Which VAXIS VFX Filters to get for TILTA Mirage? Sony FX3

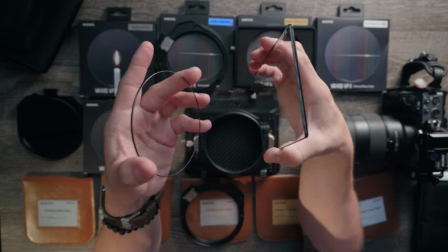Now Vaxis, they do make these filters in the traditional rectangular size just like this,
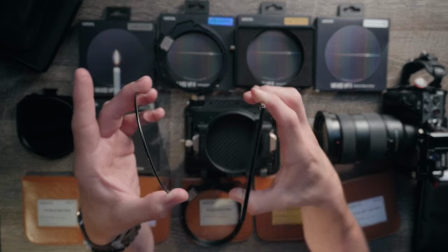except they are over $300 a piece, just like every other filter company that's making these. So whenever you consider that these are over $300 versus these that are between $50 and $60,
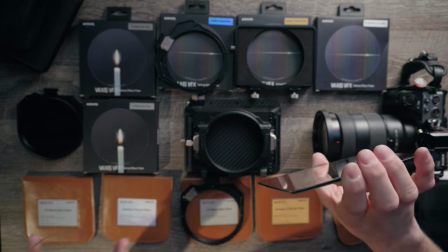these are way more affordable in my opinion. And the only difference is you get a lot less glass with these. Vaxis did send me some of these filters, but this video is not sponsored by Vaxis. However, this video is sponsored by Audiio. All the music and sound effects that you're hearing in this video came from Audiio.
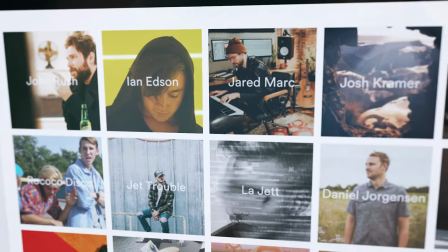And the best part is you can get unlimited downloads for your personal projects and your client work.
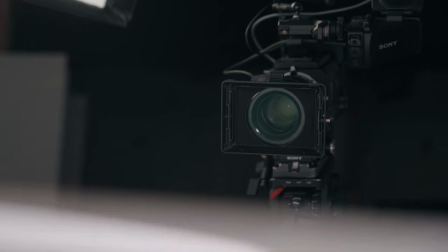That's huge for me. If you work as a videographer, then you know that being able to license music for your commercial work, social media,
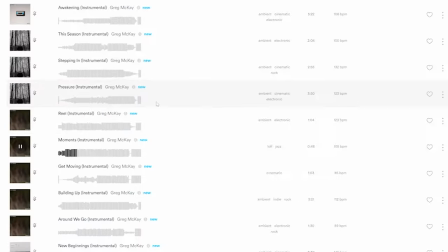podcasts, even your YouTube videos without any worries of getting a copyright claim is major.
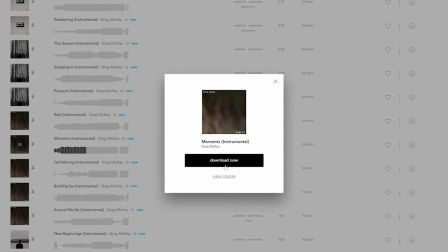And once you've got your music license never expires. They have thousands of high quality songs and new music added daily.
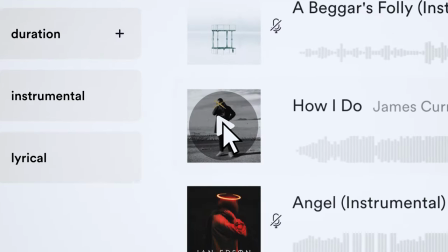We all know that finding the perfect song for your film or your commercial can make or break the vibe of your whole creative vision.
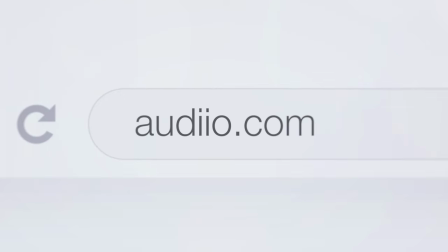So Audiio makes it easy to navigate through their music with curated playlists, or you can break it down into different genres,
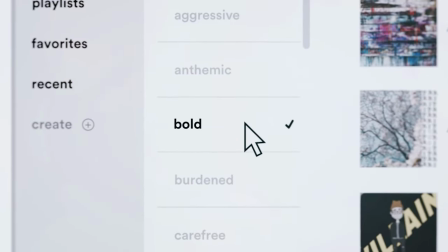moods, video themes, beats per minute, or even if you want a specific instrument,
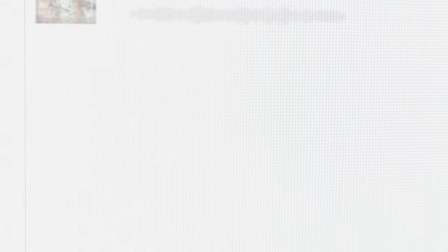and that's whether you want music with vocals or just instrumentals. Audiio offers a couple different unlimited download plans. I have the pro plan, and if you use my link down in the description below, I can get you 70% off the pro plan. Instead of $200, that's only $59 for your first year of unlimited downloads of music and sound effects for all your filmmaking needs.
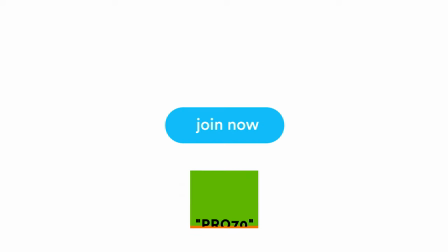Sign up today using my link below and use the code PRO70 to claim your 70% off discount from audiio.com. Thanks to Audiio for sponsoring this video. Now let's break down this class. First up, we have the Rainbow Dazzle V-Streak filter.
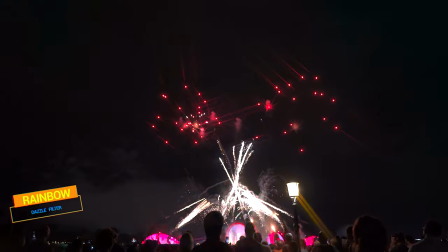This filter actually looks like it was made out of a birthday cake with little sprinkles all over it,
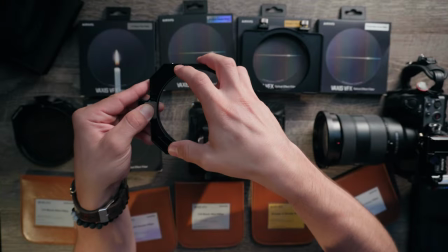but these little sprinkles are pink, orange, teal, blue, green, yellow, all different kinds of colors,
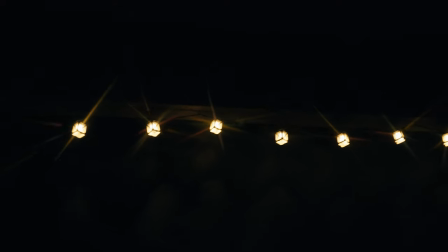and they actually join up in a couple places, which makes a really cool looking colorful starburst effect like this.
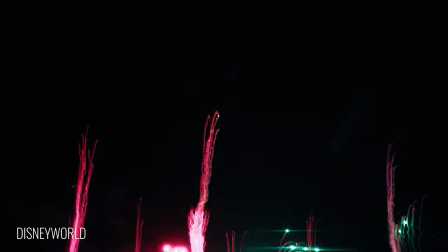I can see this filter being used in music videos or any kind of stylistic creative look
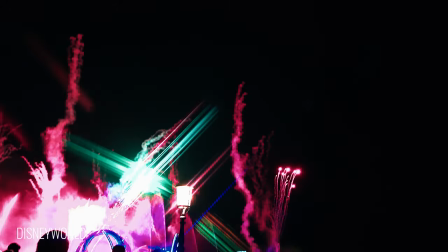that you may be wanting to achieve with a little color flare inside your images.
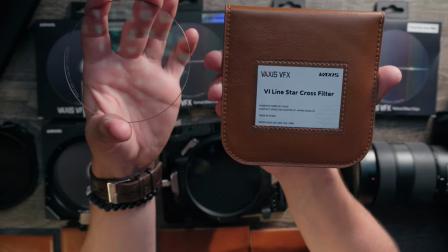This is the VI line Starcross filter. The VI is the Roman numeral for 6, and in this particular pattern,
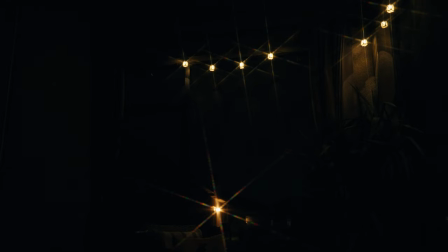it makes specular highlights in your image turn into a star with 6 points. So they also offer this in a 4-star filter that actually gives you
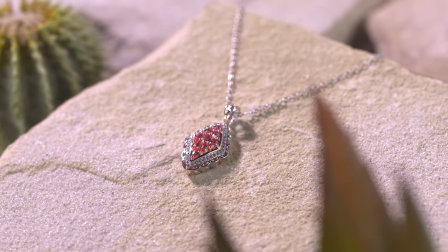4 points whenever you point your camera towards a bright light or something like that.
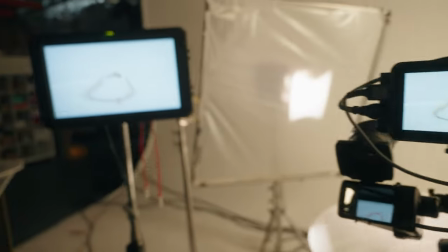But I find that whenever I'm shooting product jewelry for clients who really want to make something sparkle, that I like 6 points better on my image.
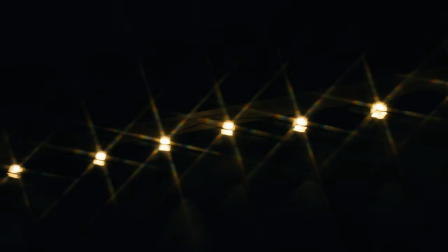It also works on lights and things like that in your image, but I like using this for just creating that little bit of bling on there. So I like this filter a lot. Now, these are my most used filters.
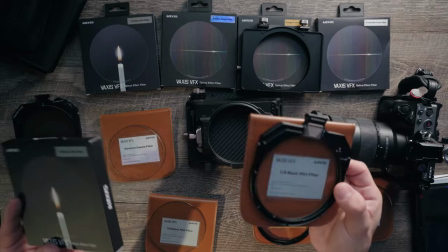These are the BlackMist filters. I use them so much that I actually have 2 different strengths. I have the BlackMist 1/8 and the BlackMist 1/4.
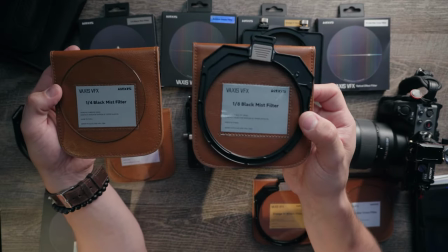So the smaller the fraction, the weaker the strength of the mist is.
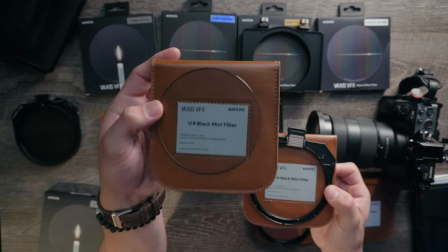So 1/8 being weaker than 1/4. Now, why is this my favorite filter?
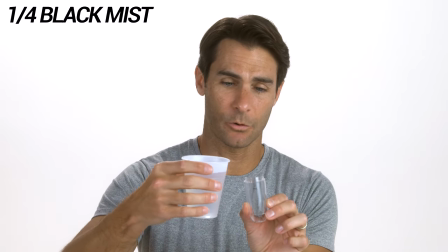So this filter is notorious for giving off a filmic look by softening the digital look of many sharp mirrorless cameras like this Sony FX3 here,
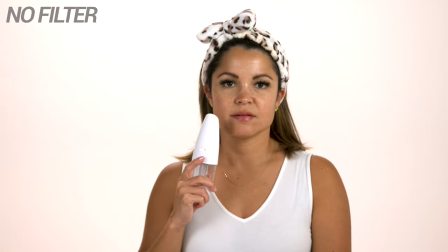but it also softens the skin on the close-ups of your model or actor,
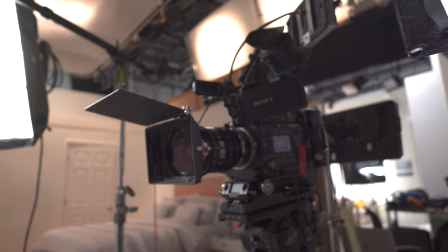and it reduces blemishes and wrinkles by a little bit. So the stronger the strength, the more it'll smooth out that skin.
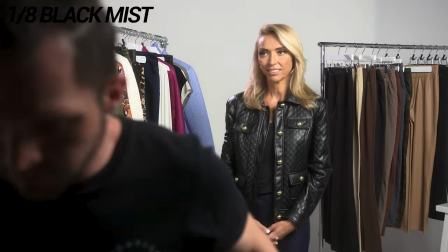So I often use this filter as a beauty filter whenever I'm shooting close-ups of a model or something like that.
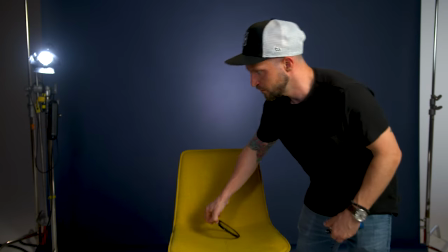And the other distinguished feature of this filter is the blooming of the highlights.